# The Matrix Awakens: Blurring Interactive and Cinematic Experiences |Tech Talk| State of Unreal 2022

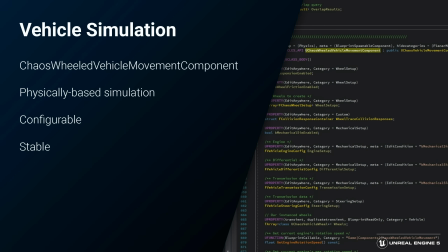(16:24)
It's a highly configurable vehicle solver capable of producing stable and very realistic simulations, and it gives designers a high degree of control over the look and feel of the sim. It can handle varied wheelbases, including different numbers of wheels and wheel sizes, as well as articulated vehicles like the semi-trucks with trailers you see on the freeway in the demo.
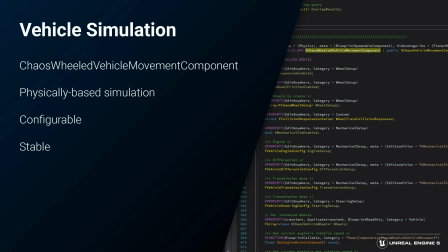(16:42)
And of course, they can be driven by the player.
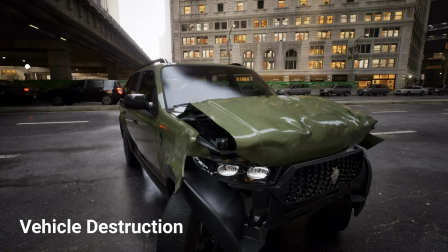(16:46)
We knew, though, that once we put drivable vehicles in players' hands, that not everyone would strictly follow the rules of the road. So another challenge we tackled early on was how to come up with a vehicle destruction system that was both dynamic and satisfying. Chaos was a key component here as well. We'll have many more details in another talk, but I'll give a brief version of how this worked.
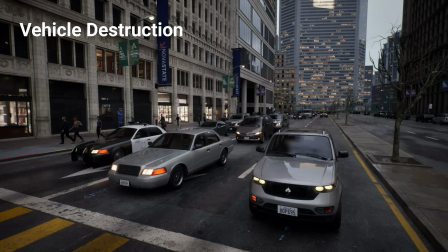(17:06)
Each high-res car model was imported as a collection of nanite static meshes,
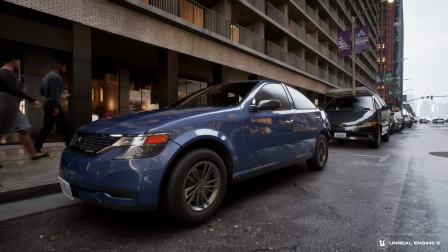(17:10)
which enabled us to have both enormous geometric detail per car and a high number of vehicles on screen at once. But nanite currently has a limitation where we can't deform a nanite mesh,
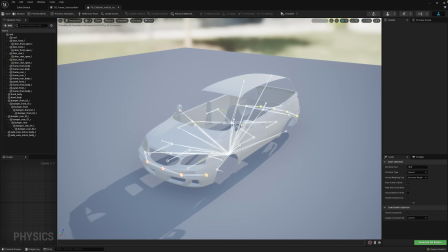(17:19)
so we also imported the crushable parts of our vehicles in the traditional way as rigged skeletal meshes, complete with LODs for efficiency.
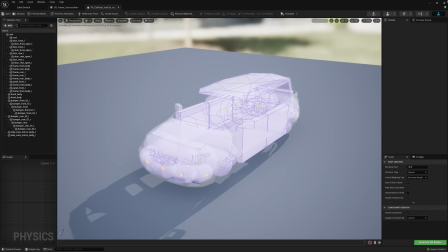(17:27)
These skeletal meshes had a physics asset that contained a set of censored chaos bodies, which used a newly implemented type of constraint called a plastic constraint, which allows for one-way deformability. This gave us a rig we could deform without having it spring back to its original state.
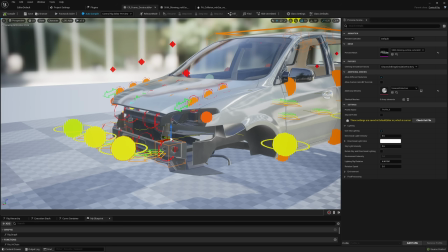(17:43)
These bodies also drove a control rig, which was set up per vehicle to provide believable secondary deformation, such as a hood buckling upward as the front end was pushed in.
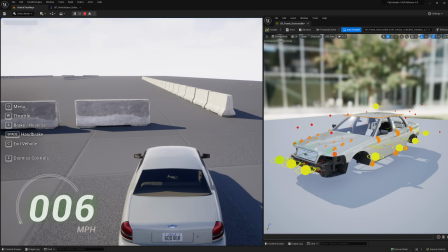(17:54)
So during an impact, what happens is that the part of the car that needs to deform swaps from the nanite representation to the skeletal mesh representation,
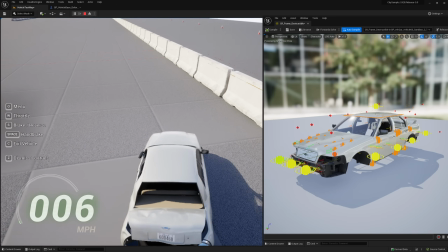(18:01)
and then the rigid body simulation pushes the physics bodies around into new positions. This drives the major joints in the skeletal mesh along with it.
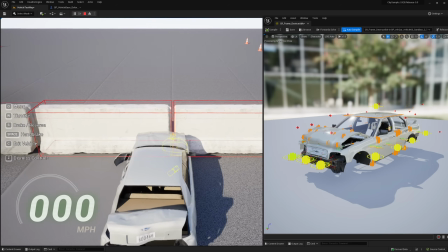(18:08)
This in turn drives the vehicle's control rig, which moves around even more of the joints in the rig, and gives us the final deformed pose of the mesh.
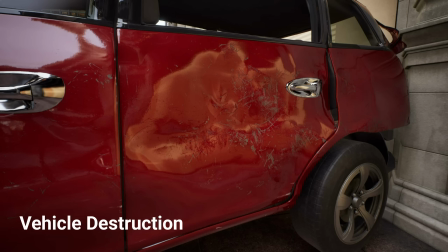(18:17)
On top of this, we did some work in the materials to add more micro detail, like adding higher frequency crumple maps and paint chips. Check out the vehicles and effects talk for more details on this.
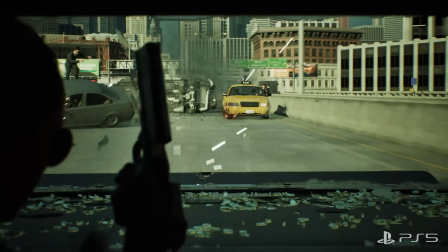(18:27)
So overall, this system lets us get believable and satisfying deformation patterns, while being general enough that the deformation matches the type of impact that the car experienced.
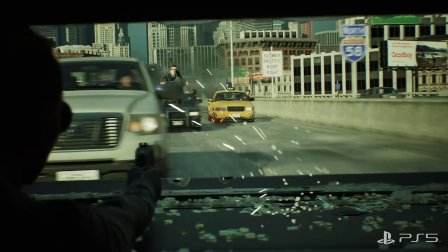(18:35)
And that feels good as a player, because it matches expectations. This was huge for us when it came to authoring the chase sequence.
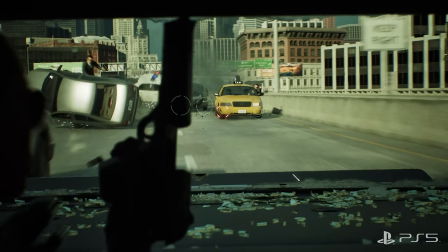(18:42)
We didn't need to worry about custom handling for the various things the player might shoot at, or the many ways cars could run into each other.
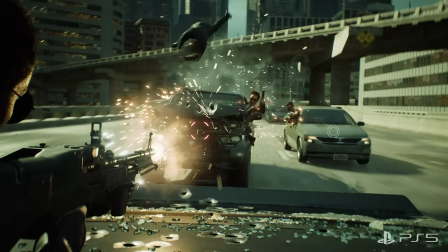(18:48)
Letting the player weapon damage the cars became simple. We just gave a small physics poke at the impact point and slapped a bullet hole decal on there, and that's it.
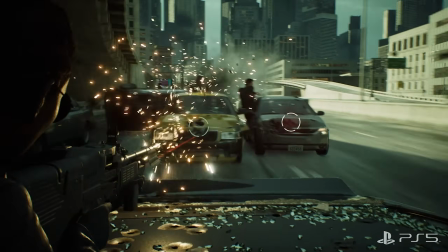(18:56)
The car would react appropriately, and we didn't need to worry about it.
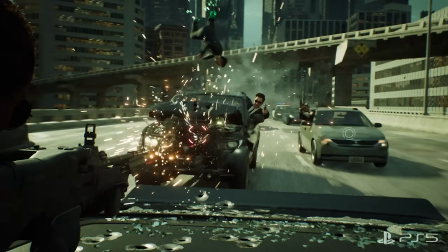(19:00)
And once a car had absorbed enough damage and it came time to crash it, all we had to do was release it from its scripting constraint and let physics take over.
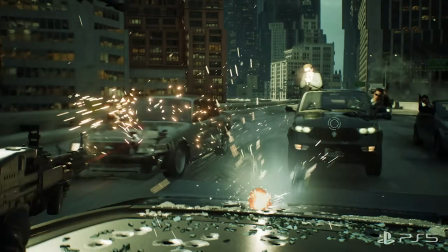(19:07)
In our case, we did end up giving the cars a little extra physics kick when this happened, which helped boost the drama and take the experience a little more over the top.
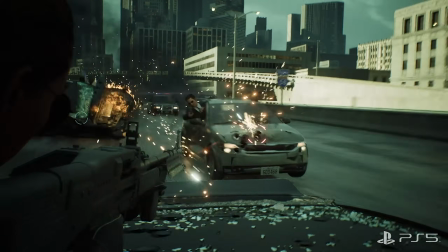(19:15)
As an extra bonus to this approach, every playthrough ended up being unique, which was a cool experience for the player.
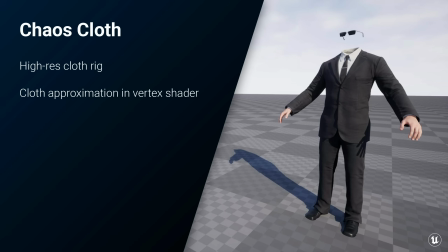(19:20)
One more chaos system I want to highlight quickly is Chaos Cloth.
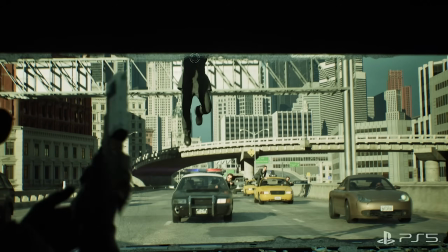(19:24)
Parts of our demo featured enemy agents wearing suits standing on cars, speeding down a freeway, all while standing very close to the player.
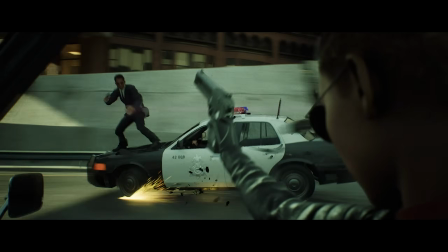(19:30)
Obviously, it would be an extremely windy environment, so we needed the cloth to animate in order to sell that wind and make it believable.
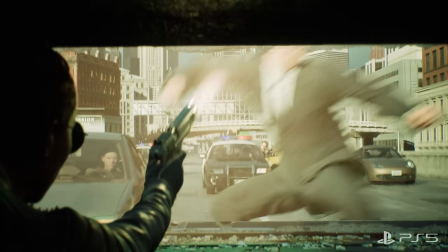(19:37)
So we ended up taking two different approaches here. We began with a high-res cloth rig.
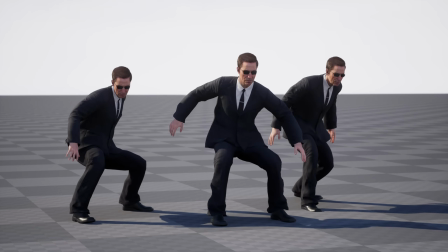(19:42)
This turned out excellent for situations where high fidelity was needed, such as when the agents were on the trunk of the car near the player camera.
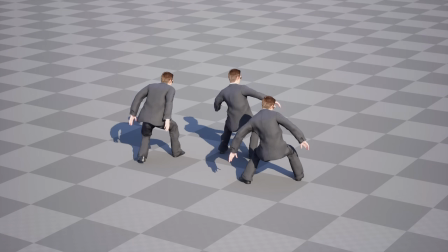(19:48)
But we found that farther from the camera, an approximation of the simulation done in the vertex shader was more effective visually, since the lower LODs had less detail in the model.
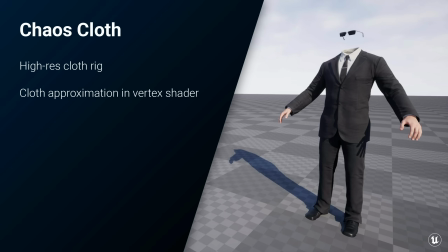(19:57)
Plus, it was more efficient. So we set it up so we could blend dynamically between the two as needed, which was a great approach because we could adjust the blend on the fly and avoid any discontinuities as the agents moved around the scene.
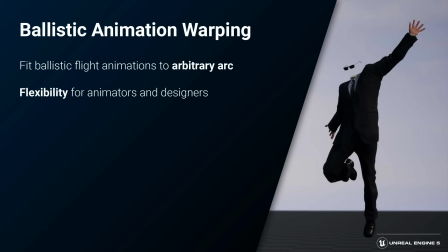(20:10)
So while we're talking about the agents, I wanted to show off another new feature we wrote, this time for the animation system, that we call ballistic warping. Matt mentioned this earlier as well, but I wanted to call it out as a key tool for authoring the parts of the demo where the agents hop from car to car.
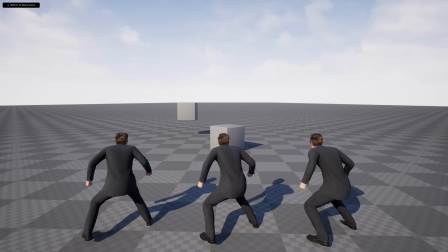(20:24)
What ballistic warping does is takes an animation that's intended to simulate flight along a ballistic trajectory, like a jump animation, and then conforms it to a different arbitrary trajectory.